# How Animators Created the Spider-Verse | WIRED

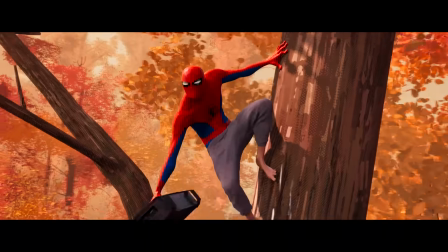He hasn't learned to be a hero yet. He hasn't figured out how to web-swing.
Look where you want it to hit!
He starts really out of sync with Peter.
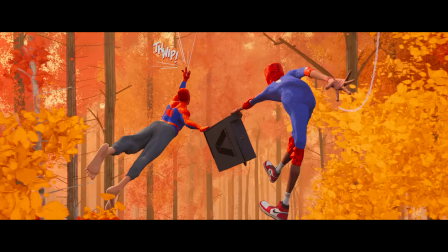Peter being in his mastery and this being his comfort zone and it isn't a big deal for him.
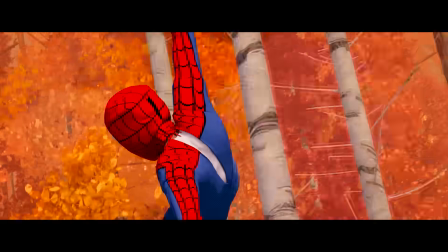Thwip and release.
So the beautiful thing about this sequence is we're literally seeing the two of them get on the same page.
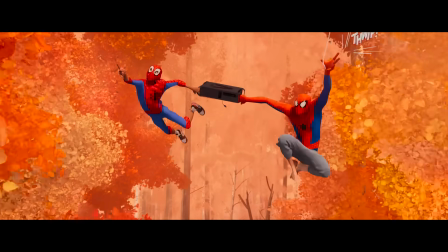They start more out of sync and little by little get into sync with each other. And they're even on different frame rates until they both get it together.
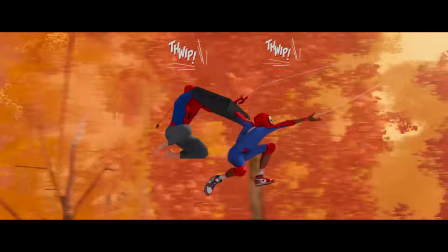And because it's, I mean, on twos, we get to clarify that sort of posing and thwipping.
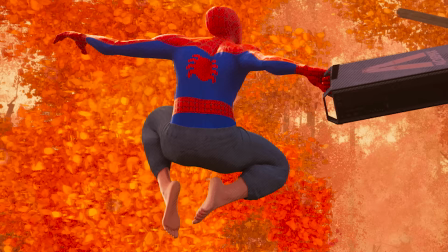Peter doing the iconic low center of gravity, spidey poses.
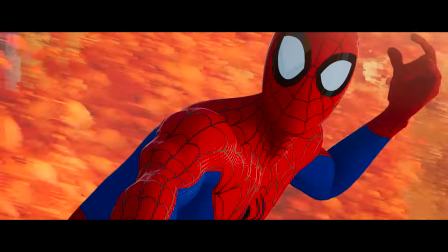And Miles, little by little, gets to get there by the end of it. and then you see them make eye contact and bond over that experience.
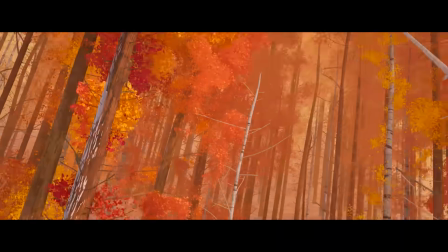And then you can see Peter Glitch here. He's not supposed to be in this Spider-Verse.
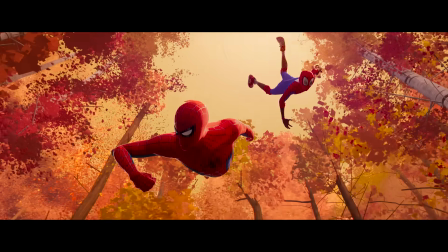And so all the superheroes that come to this Spider-Verse from theirs, they struggle with this dimensional glitching.
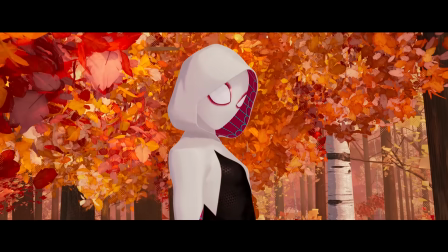Hey, guys. Okay, who are you? I'm Gwen Stacy. Come on. How many more Spider-People are there?
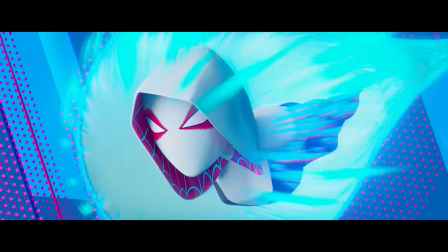So we had to bring in each of the Spider-People from different universes
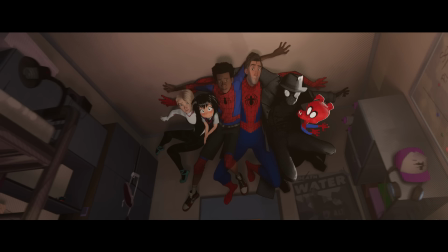and make them as different as possible while still standing next to each other and looking like they looked good next to each other.
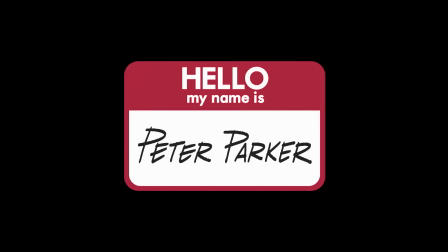There was the perfect handsome Spidey.
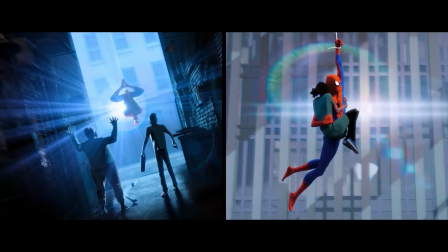The goal with him was how perfect of a hero could we make him that was going to be a great role model for Miles and then take him away.
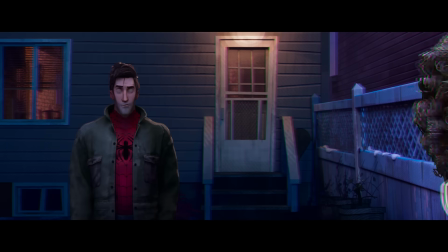And we replaced him with Peter B. Parker or Burrito Peter.
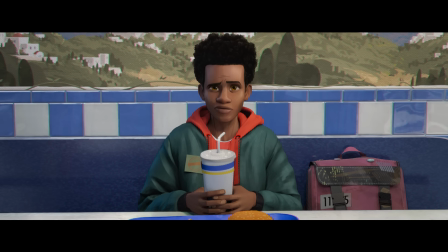This fry is your universe. It's soggy, it's weird, it's gross.
He's no longer in his prime.
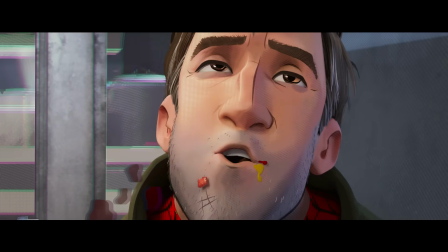He maybe should be retired by now. He's lost a few more fights. He's lost a lot more fights.
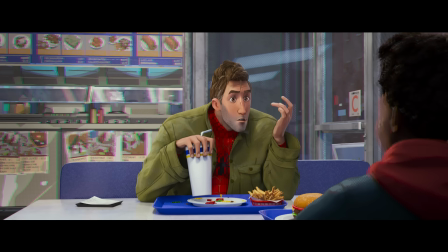He's a reluctant mentor.
You have money, right? I'm not very liquid right now. I think you're gonna be a bad teacher.
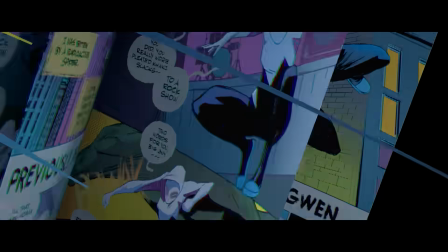And there's Gwen Stacy.
What? It's Gwen, actually.
Gwen Stacy is, of all of the Spider people, the hero prime.
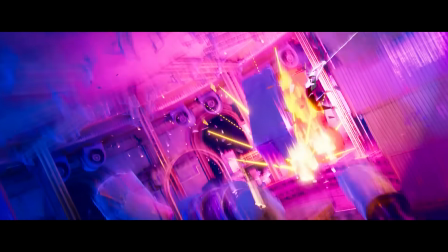She is the most capable and adept and in charge, but she's also probably had the most recent trauma, so she has a little bit more of an emotional wall.
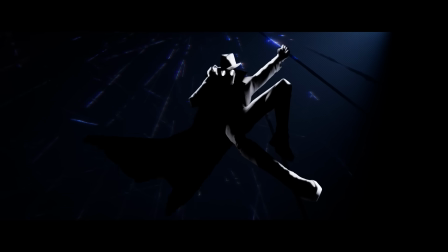Spider Noir.
Hey, fellas.
He looks black and white, even in our world.
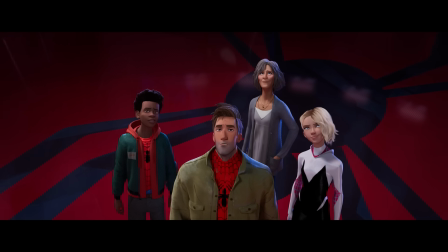He never does get any color. He has the best one-liners.
Wherever I go, the wind follows.
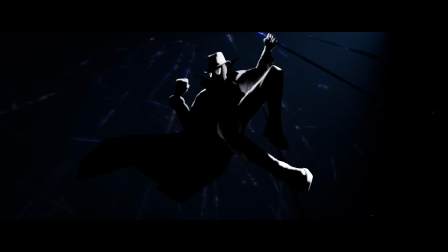And the wind, it smells like rain.
Penny Parker.
Hi, guys.
Penny Parker was the only spider person that doesn't have superpowers of her own.
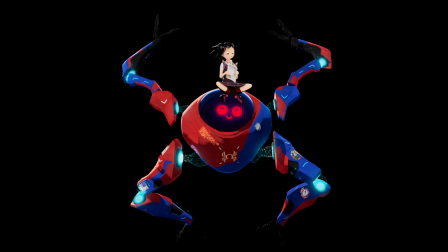And she has a mental telekinetic relationship with a spider that runs her robot named SPVR that her father created.
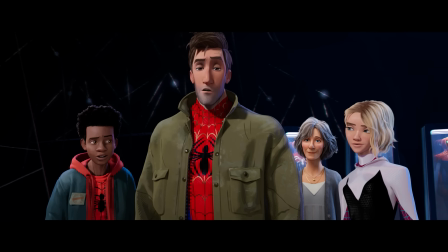This could literally not get any weirder.
Spider-Ham, wacky Spider-Ham.
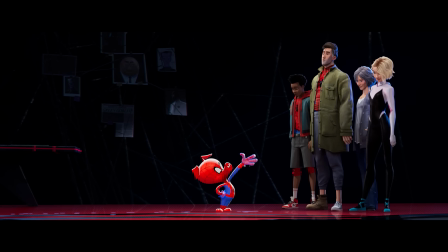Yeah, he's the most who we're trying to be in our cartoon aesthetic, really trying to make him feel as hand-drawn as possible.
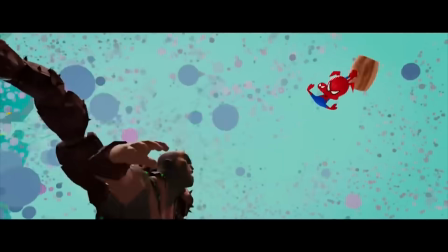He's got a giant hammer that he pulls out of his pocket.
My name is Peter Parker.
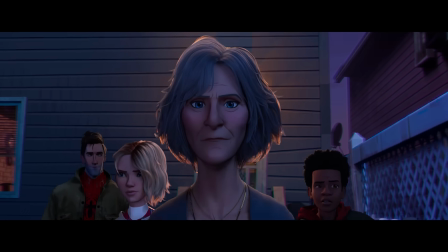Characters like Miles, Peter, and Gwen, they all came from the same physical universe where the laws of reality were all somewhat similar. More extreme characters like Ham and Noir, and especially Penny Parker, we got to push them back, how differently could we make them?
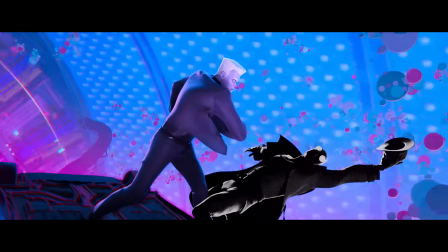Is that all you got?
The final battle, the wheels fall off. We've turned everything to 11.
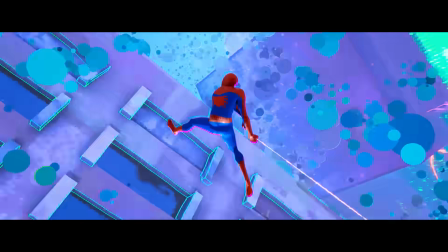Everything is going nuts. So we have this abstract world kind of inspired by Kirby Dots.
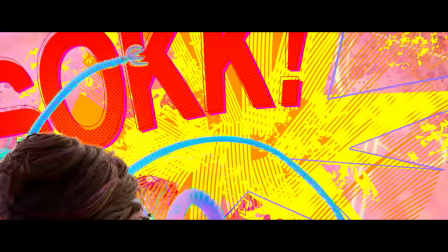The Kirby Dots are not just an aesthetic thing. They're a nod to the collider beam, which is a particle beam.
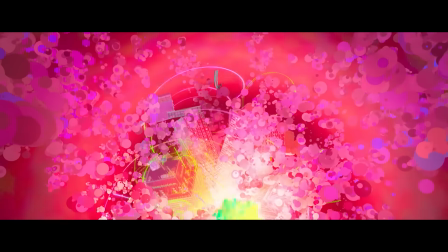And depending on what's happening and which characters are important,
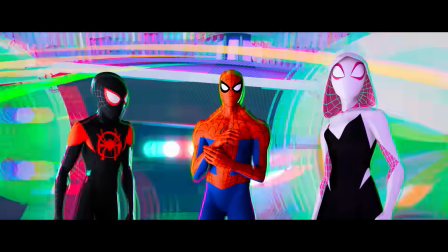the palette is shifting based on the colors and the worlds of, or the Spider-Verse colors of those characters.
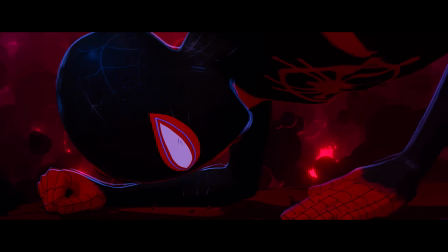And then when you get to the most emotional part where it's just Miles and Kingpin,
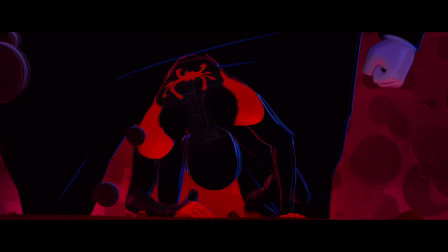and this is the final moments of the final battle, we lose all color, it's black.
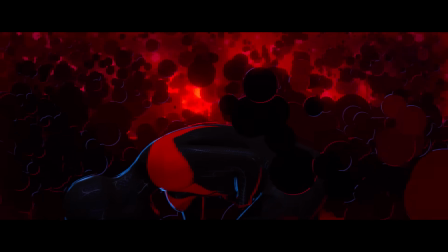The Kirby Dots are now just volumes of nothing.
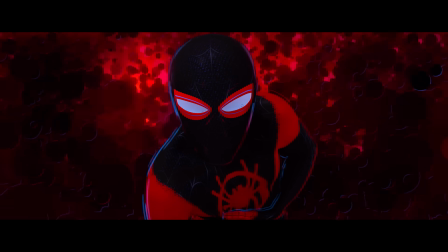Enveloping them. Yeah, enveloping them. And it becomes really just about them. And it also sets up incredibly beautifully
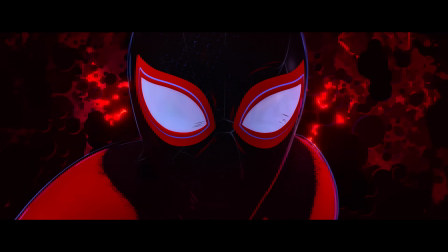the contrast of when Miles finally uses his super power with the touch.